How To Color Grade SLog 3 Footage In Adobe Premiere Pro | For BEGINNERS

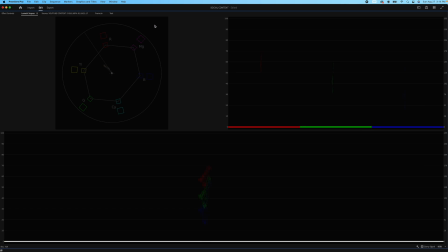8:13 And you don't want to be between the red and magenta because you're going to look like an Oompa Loompa. So you want to be more in the middle.
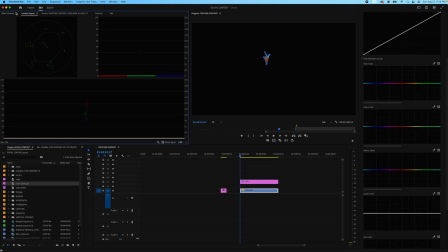8:19 So right now we have a little too much yellow going on. And if you were to actually see how I look, you could see that we have too much yellow going on. So what we're going to do is go to our hue versus hue, and we're just going to like bring that bad boy up.
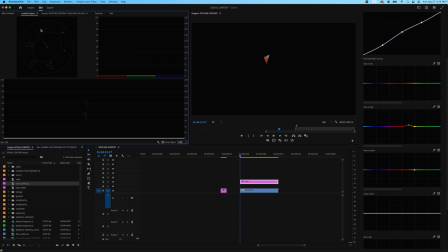8:33 So now, as you can see, we have a little bit more red. So the goal is to try to get it right on that line.
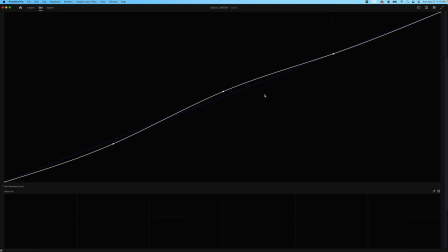8:46 So let's see. Let's bring it down a little bit. And you just have to remember that you don't want to move around too crazy. You want to go like take your time and just like not do too much. Like, so let's see, let's go about right here.
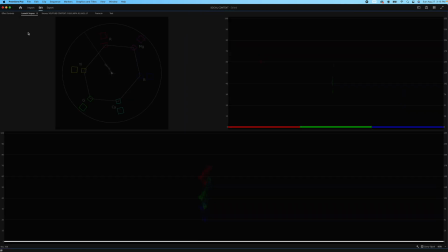9:04 Boom. All right, I think that's gonna be as good as we're gonna get.
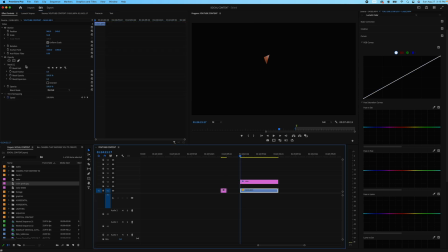9:09 So what we're gonna do is go back to that clip and we're gonna take off the mask, and boom.
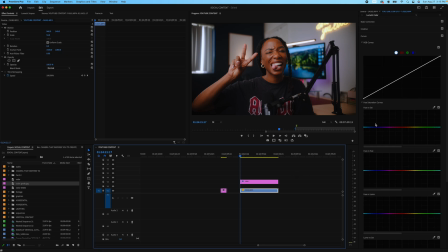9:14 Now you see that we're closer to my skin complexion. I got a little bit more brown than I got yellow and green. I don't look too crazy. So after we do that and we have that, we wanna go to hue versus luma, because this is where you actually bring that complexion back, especially if it's the darker skin tone.
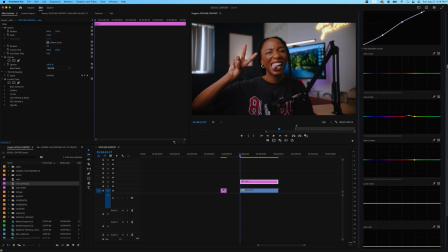9:32 So even if I was to add a creative LUT from somebody else, this is a keynote. Anytime you buy a LUT from somebody that does not have the same skin complexion as you, you may lose some of your skin complexion because essentially they're coloring based on their skin complexion or whoever they're coloring.
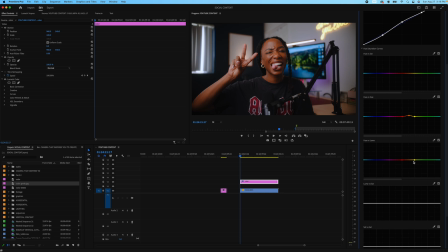9:47 So from that, you might lose it. So for me, I like to bring that back. That's when you go to Hue versus Luma. And because our skin tones are between the red and yellow, that's what I made my marks. And if I bring it all the way down, clearly it's crazy. But again, subtle movements. So here, just bring it down just a tad.
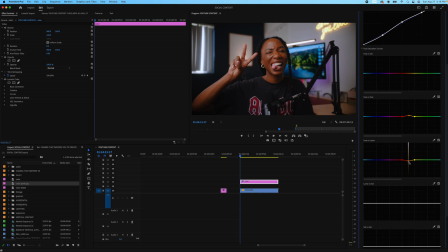10:05 It's going to make me look like I got a tan, which is what we want. Boom. Just a little bit.
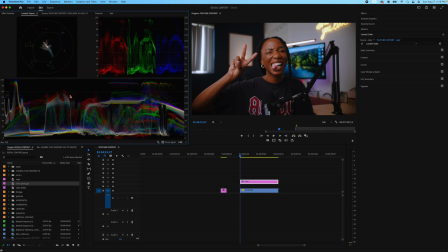10:10 So after we feel like we're good with our curves, we look at our elementary scopes and we're still good, we're going to go to color wheels and match.
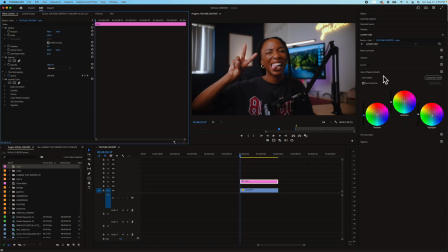10:18 And this is where I start to color grade. Now, in the color wheels, it's also where you can pretty much do your teal and orange, or if you want to go into like your curves and play around with your RGB curves, you can do that too. Like I can go and make my marks. And in the shadows, I can play around with the shadows.
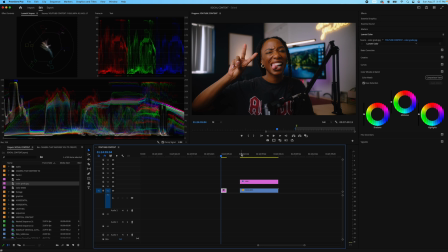10:37 So this is why I kept this picture, because I really do want to see if we can get close to this by color grading ourselves. As you learn to color grade yourself, you can go and sell your own LUT. You can go and just be better at being able to color grade, right? So that's what I'm trying to show you all. So what I like to do is get my blues to actually be blue.
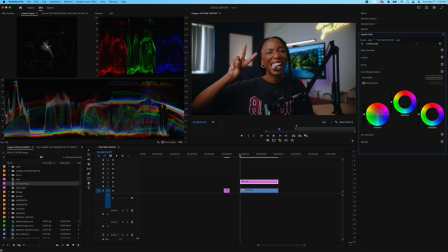10:55 So this is a navy wall, and I like to get more like a bluer feel because I like to, you know, add my own little thing to make me stand out on my color. So now we actually see a little bit more blue, and you can kind of see that the blue is, it moved a little. So if you look at the parade, it moved just a tad. So we add a little bit more blue.
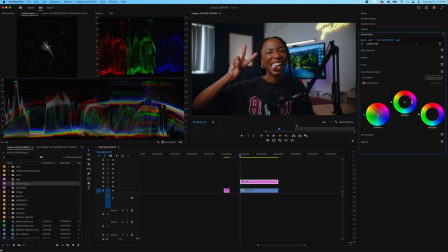11:14 And if we want, we can bring that shadow just down a little. Now with that, I want to bring my midtones up. And here you can also change your midtones too. If you feel like that was a little too brown or a little too red, you can go in and start to kind of change that if you want to, or correct it.
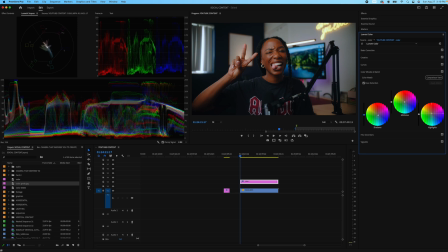11:29 And then for our whites, like our wall, you can easily go a little more warm if you choose, or you can go a little bit more blue. I wanted it to feel more daylight, so I like to go blue. But again, that one's up to you. You can decide how you want your stuff to look. So that is pretty much the vibe that I really, really like.
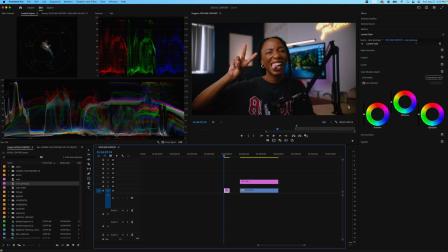11:47 So here is the just with the LUT. And to me, it has a little bit more, it's warm, but I think my skin complexion isn't right. Like there's definitely a little bit more green and yellow in there. This is me being able to color myself.
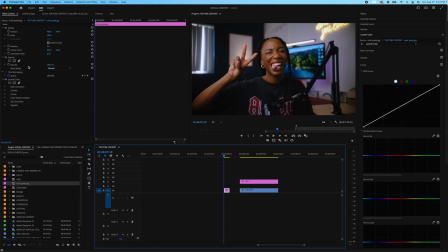12:01 The best way to check your skin tone is again to go to that opacity and make the triangle,
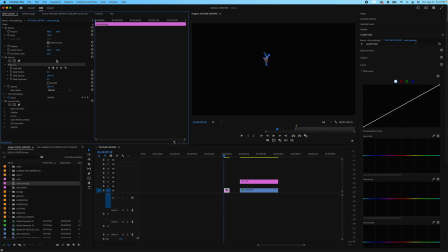12:11 because your eyes can deceive you. So you want to just go and check.
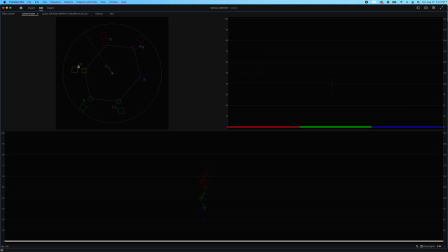12:15 So this, it's not bad. It has a little bit more yellow, but it's not bad, right?